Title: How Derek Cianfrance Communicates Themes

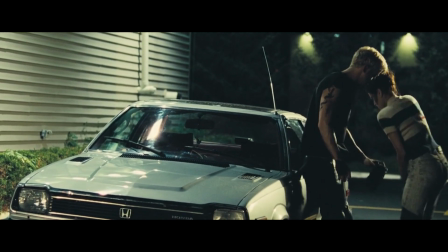[4:11] Bro.
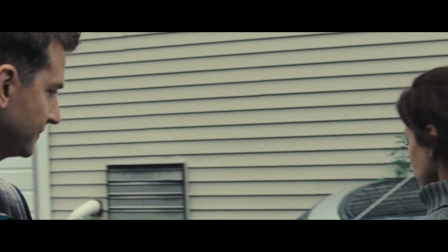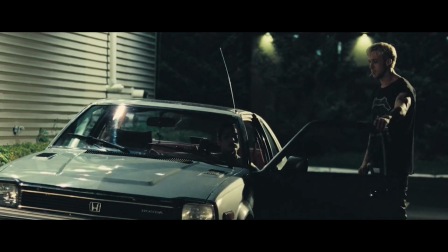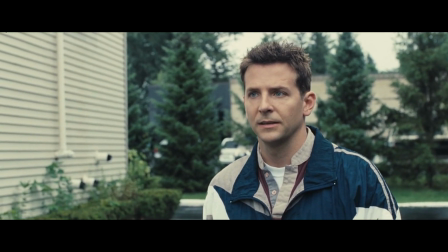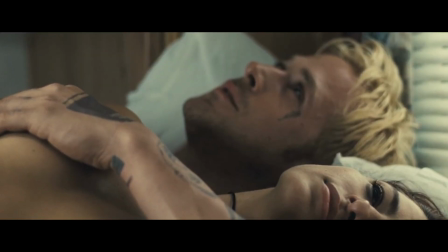[4:28]
We can see just through the visual subtext how this relationship has had an impact on this one.
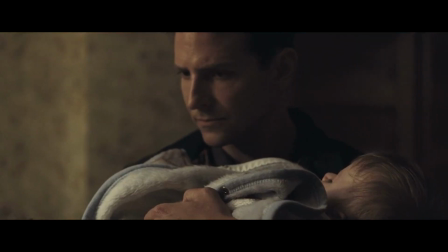[4:36]
The scene where Bradley Cooper's character picks up Luke's son from the crib
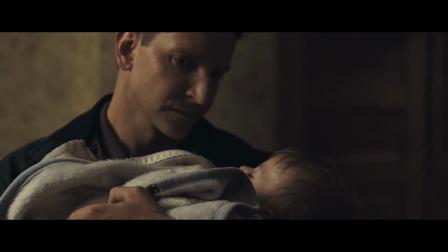[4:40]
echoes an earlier scene where Luke comforted and held his own son.
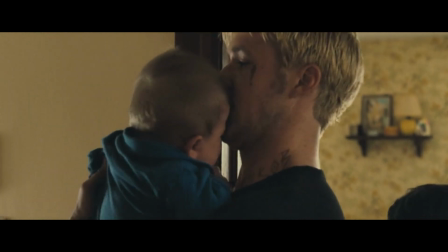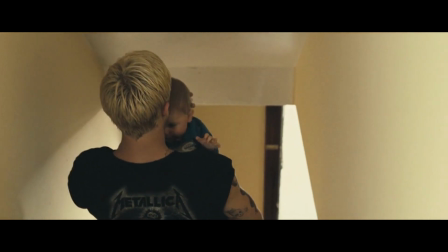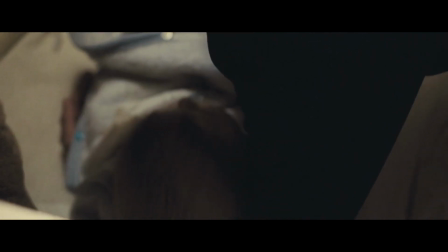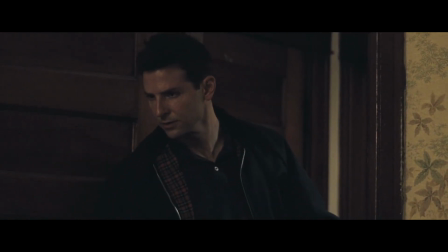[5:03]
We can see how this child has had an impact on these two men in similar ways.
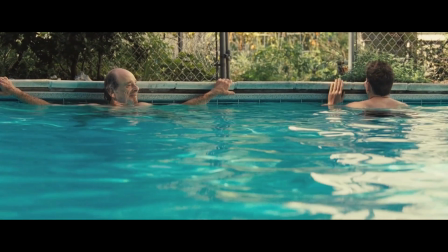[5:11]
And setting these two scenes at a pool reinforces how,
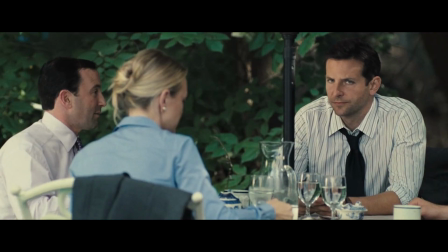[5:16]
where Avery had a strong connection with his dad, he lacks one with his son.
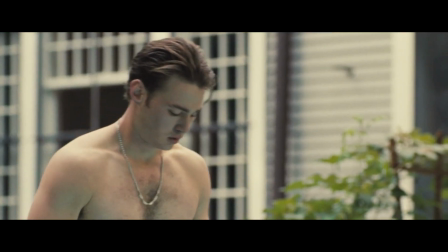[5:21] And then Sunday morning, black churches. Oh, perfect. Right? Yeah, I think we can get two.
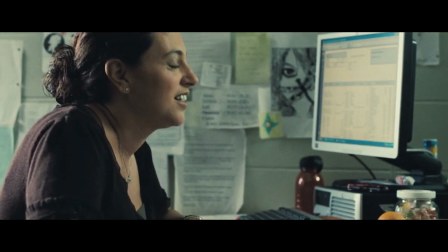[5:26]
Film is a powerful medium for storytelling because it gives you so many options simultaneously for how to communicate ideas.
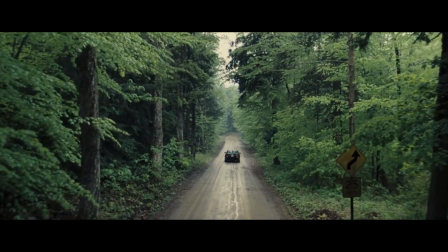[5:34]
Cianfrance uses these echoes to almost get inside your head at times, as the viewer we're affected, but we might not even understand why.
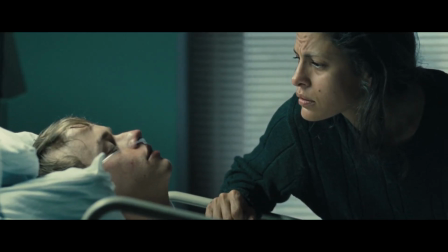[5:43]
I think the themes in Pines are most strongly communicated visually through Sean Bobbitt's beautiful
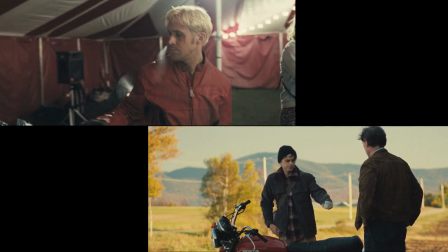[5:48]
cinematography and the staging and locations of each scene.
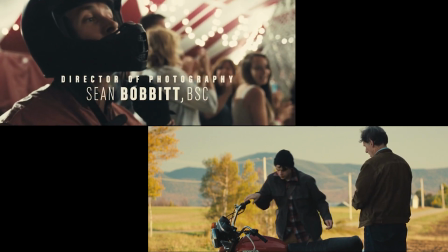[5:53]
I've only covered some of the echoes that are in The Place Beyond the Pines,
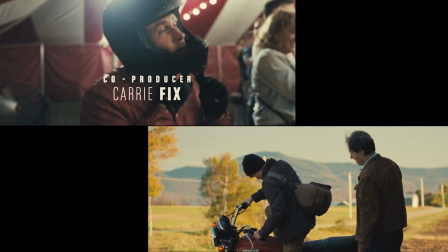[5:57]
but I'll leave you with a side-by-side comparison of the first and last shots of the film.
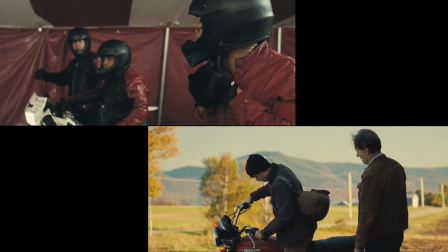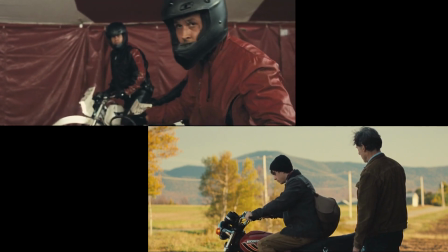[6:08]
The entire thrust of the story can be summed up by the comparison of these two shots.
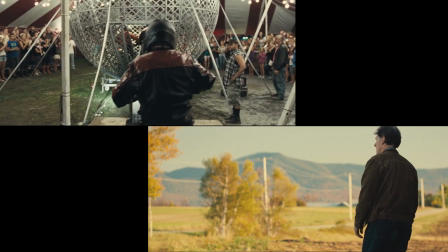[6:17]
The generational evolution is clear.
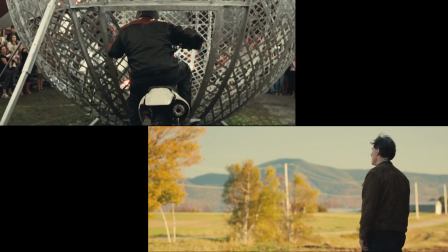[6:23]
Jason is similar to his father, and it's easy to imagine him as a young Luke in this shot.
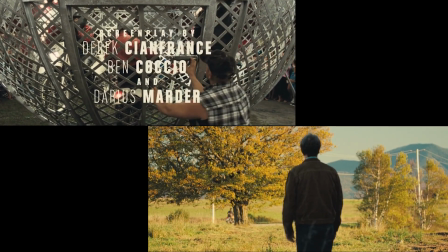[6:31]
But where Luke rides into a cage, Jason rides off into freedom.
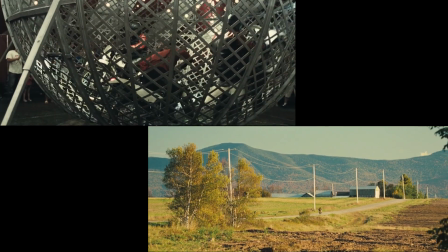[6:41]
To the place beyond the pines.
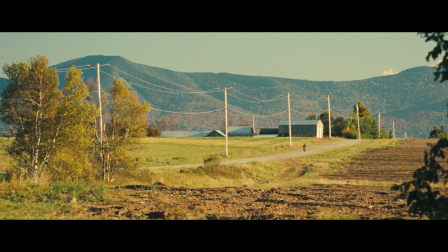I'm Thomas Flight. Thank you so much for watching. This has been another video for my series Off the Screen. If you want to see more videos like this, hit the subscribe button and maybe consider sharing this video with someone who you think might enjoy it.
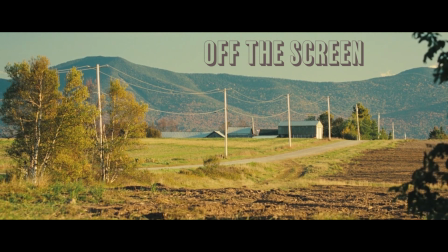[7:01]
As always, I love to hear from you. Let me know in the comments what are some unusual ways you've seen directors communicate subtext. That's all for this video. I'll see you all next time.